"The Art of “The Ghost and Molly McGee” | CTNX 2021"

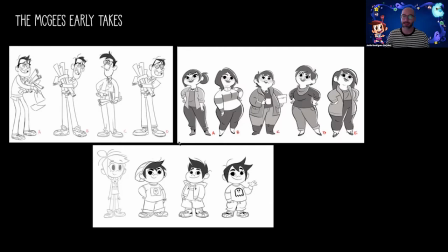And he was really basically trying to tell me that the dad was looking too cliche. He's got his slacks on and his business shirt and his horn rim glasses. It's a little too like 50s, character, cartoon character dad.
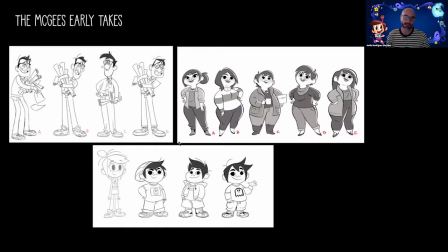So he was probably the hardest one. And as you'll see when we get to the final version, he's completely different now. Mom was a little bit easier. The version on the far left is pretty close to what we ended up with.
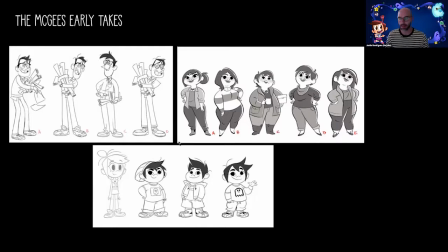But when I was looking at her, I was actually looking at, because she's supposed to be Thai, I was looking at a lot of actual Thai actresses. So I would do deep searches into Thai actresses and really try to figure out
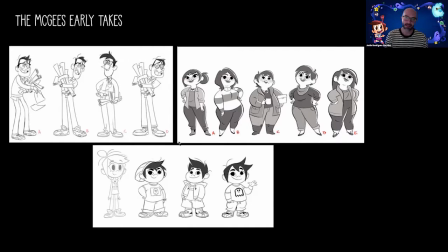you know, how I can simplify eye shapes and like try and really figure out the variety in eye shapes and how I can cartoonify them and simplify them and make them work for what we needed them to do.
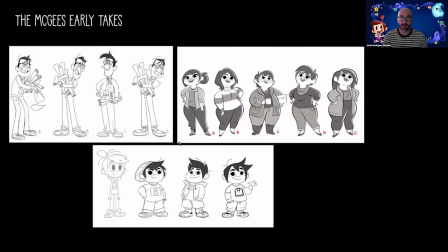I actually looked at Ashley Birch's mom and Ashley Birch's grandma. She actually does YouTube videos with her mom, which is pretty cool. So I watched some videos like that. I think, I can't remember her name. There was another actress that they were thinking about casting, and I would look at her and then I would look at her mom to kind of like really
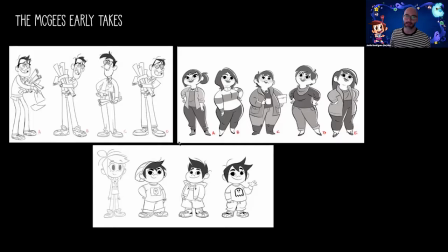do as much due diligence and research as I could as far as trying to make sure that it's specific. And then we have some early Daryls down here. He was, you know, he was not too hard to get down.
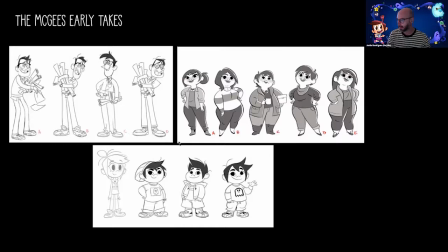He ended up changing quite a bit, but I kind of like these. And with him, I was looking at, what I try and do also is look at live action characters that kind of remind me of what this character is.
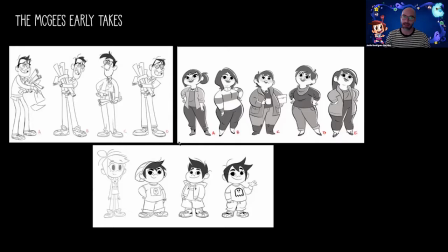And there's a character on the show Fresh Off the Boat that I was looking at, and I think I kind of like stole some of his like outfit ideas for this. Again, it's just adding this layer of familiarity and specificity to these guys.
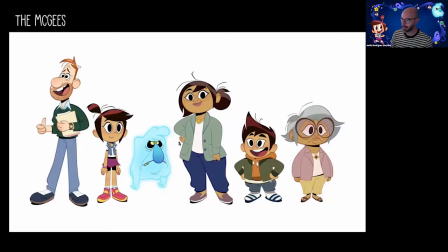And here we have the final lineup. Like I said, Dad changed quite a bit. He's a little bit more casual now. He's wearing sneakers. He's got his, you know, collared shirt, but under a sweater. He's a little bit sloppy. His clothes don't fit quite right.
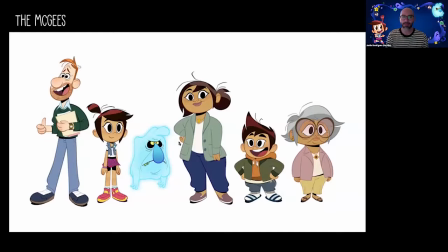He's got a receding hairline and a permanent like 5 o'clock shadow, which, you know, I think lends a little bit of reality and again, kind of this familiarity to him.
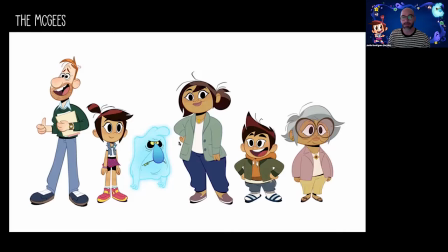As you can see, Mom kind of stayed the same, just adding some of our stylistic elements in it that, you know, we figured out as we went along. Daryl, you can see some of the hair shapes are kind of this similar to what we did before.
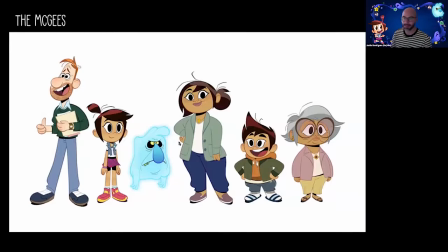Wearing a lot of layers, you know, wearing his slides, all of that stuff kind of adds this uniqueness to their character, I think. And then we've got Grandma Nin, who's one of my favorites. And the necklace she's wearing is based on actual Thai jewelry.
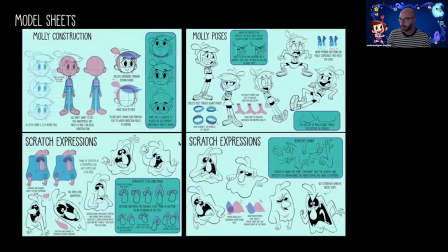So these are some of the model sheets I did. I've always wanted to create model sheets like this, and honestly, I never knew if I could pull it off. And I think I did a pretty good job.
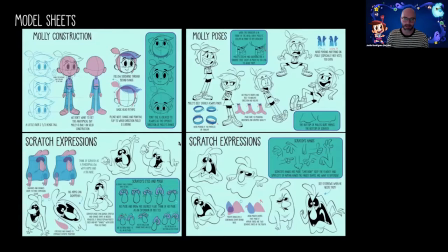I used to pour over Xerox copies of old model sheets that like my teachers would give me that they, you know, came across from their teachers and from studios they had worked at and stuff like that. And I used to practice and draw over
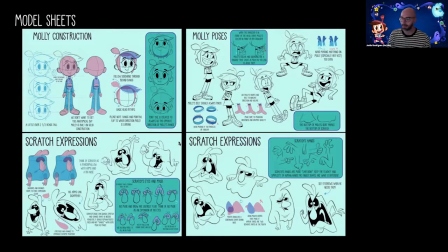pages that go around the internet and stuff like that all the time. And TBA is kind of known for their great model sheets, and I'm glad that I got to kind of add to that legacy a little bit. This really just comes down to getting to know the character as best you can.
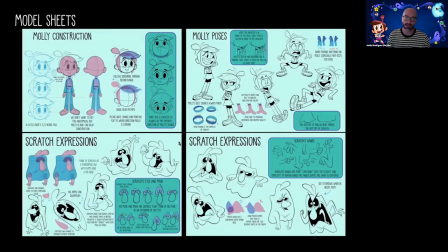You're really trying to break the model and see what problems arise, and it's really just a stress test to see when you start boarding it and animating it and designing it and doing special poses, like what are the problems that are going to arise? And when does she not look right anymore?
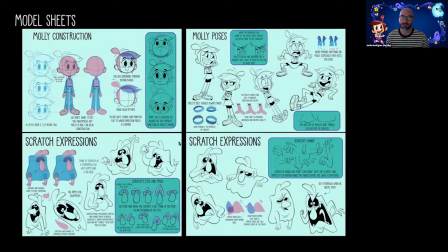When does it become ugly? When does the model break too much, you know? So it's really important to kind of do these for the board artists and for the animators, and even for me and the other designers to kind of like keep this stuff in mind.
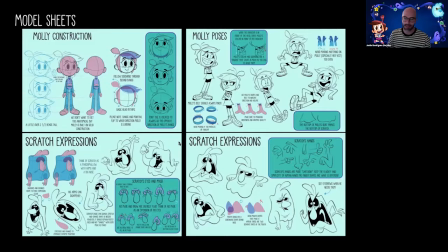As the lead character designer, I kind of see myself as I'm the kind of keeper of her design and Scratch's design. So any problems that people come up to me with, like I should always be able to know how to fix it or draw what they want to draw, you know?
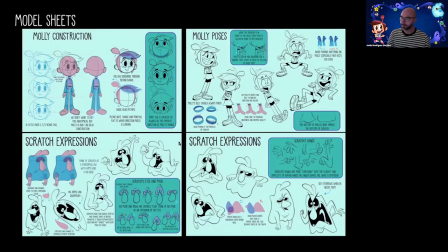So these really help me also. And Kat's gonna talk about some backgrounds.
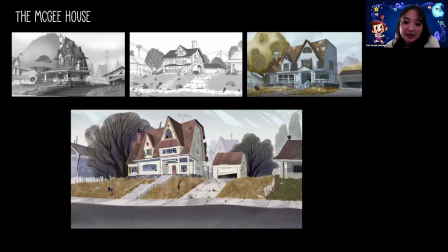These are some of the earliest attempts at figuring out the McGee house. When defining the style for our show, we reference artists such as Julia Sarda, Paula Escobar, Peter Placencia, and Chris Sasaki. There are many talented artists that helped out during development that set the tone for the entire McGee universe.
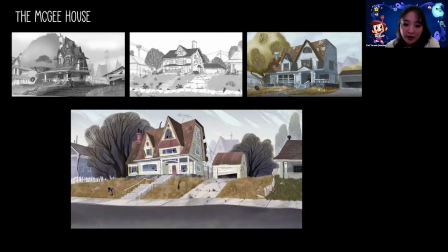Drake Brodall and Wendy Park, our previous art director and assistant art director, Mariam Safadi, Ivan Aguirre, Avner Geller, Sam Bosma, and Brian Woods, just to name a few. When designing the McGee house, we wanted to avoid the typical haunted house while incorporating a subtle coffin shape.
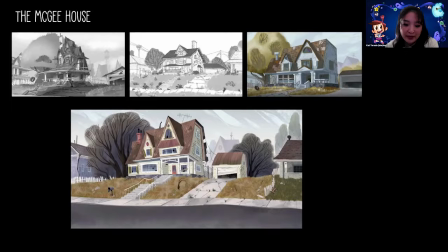With that in mind, we came to our final result on the next slide.
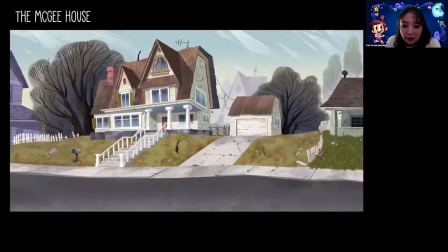A major theme in our show is the idea of things being a work in progress. The McGee house is just one example of that. It feels lived in and has character, but also needs some inhabification from our very own Molly.
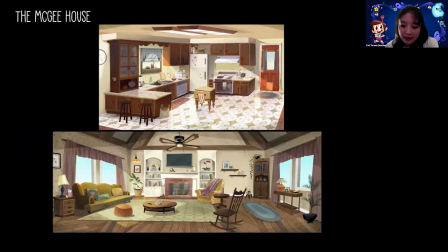Here are some of the earliest backgrounds on our show, the McGee kitchen and living room. Much like the exterior, the structure of the house is old and has abundance of character. The furniture looks antique, possibly passed down or bought used.
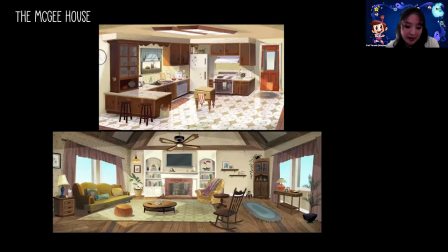The house is rich with pattern and mismatched styles, and there are hints of Thai decor sprinkled throughout. These are all things that tell you who the McGees really are. The next slide shows Molly's room before she moves in.
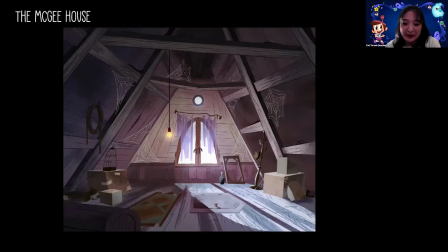To keep with the theme of being a work in progress, it felt only natural to place her bedroom in the attic. Again, the core foundation is there as represented by exposed beams, but some polishing, much like Molly.
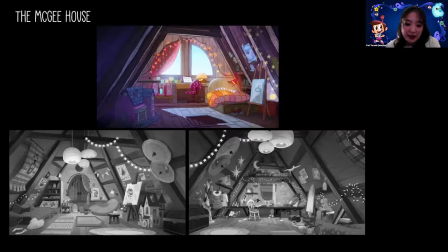The next slide shows Molly's bedroom after she inhabifies the old dreary attic. The top image is an early stab at her room, and the bottom two images are the final result. Her space reflects who she is as a person. She's not the most tidy or organized, but she's extremely emotional, optimistic, and happy.
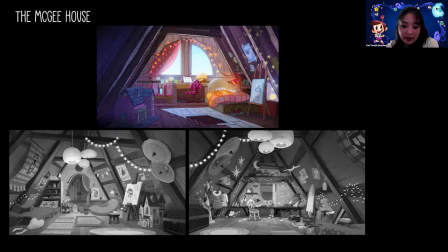Visual cues that makes the space feel happy would be the playful string lights, hanging decor, the cute pictures of puppies and sunflowers, just to name a few.
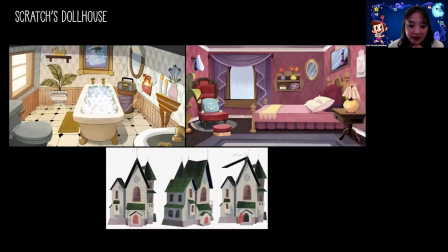If you've seen the show, you know that the dollhouse is Scratch's home. This slide shows his bathroom and bedroom. This space is super fun because the artist got to play with scale and sticker furniture.
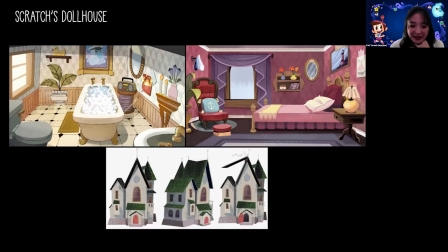I'm not exactly sure what the backstory is, but there's a subtle nautical theme throughout Scratch's home, which is a fun little detail.
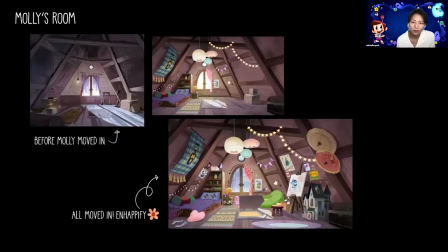So adding a little bit more to that inhabitation, the show, like the main theme of the show has a lot of things had to do with inhabifying and the friendship. And we, as a design team, we try to show that visually.
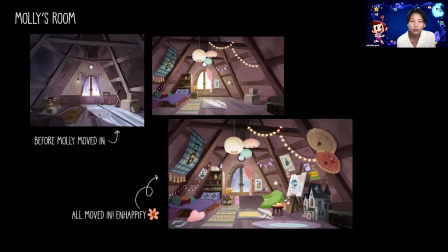So like Kat said, you know, adding, as Molly moves in, adding elements to her room, decorating is all part of that inhabification.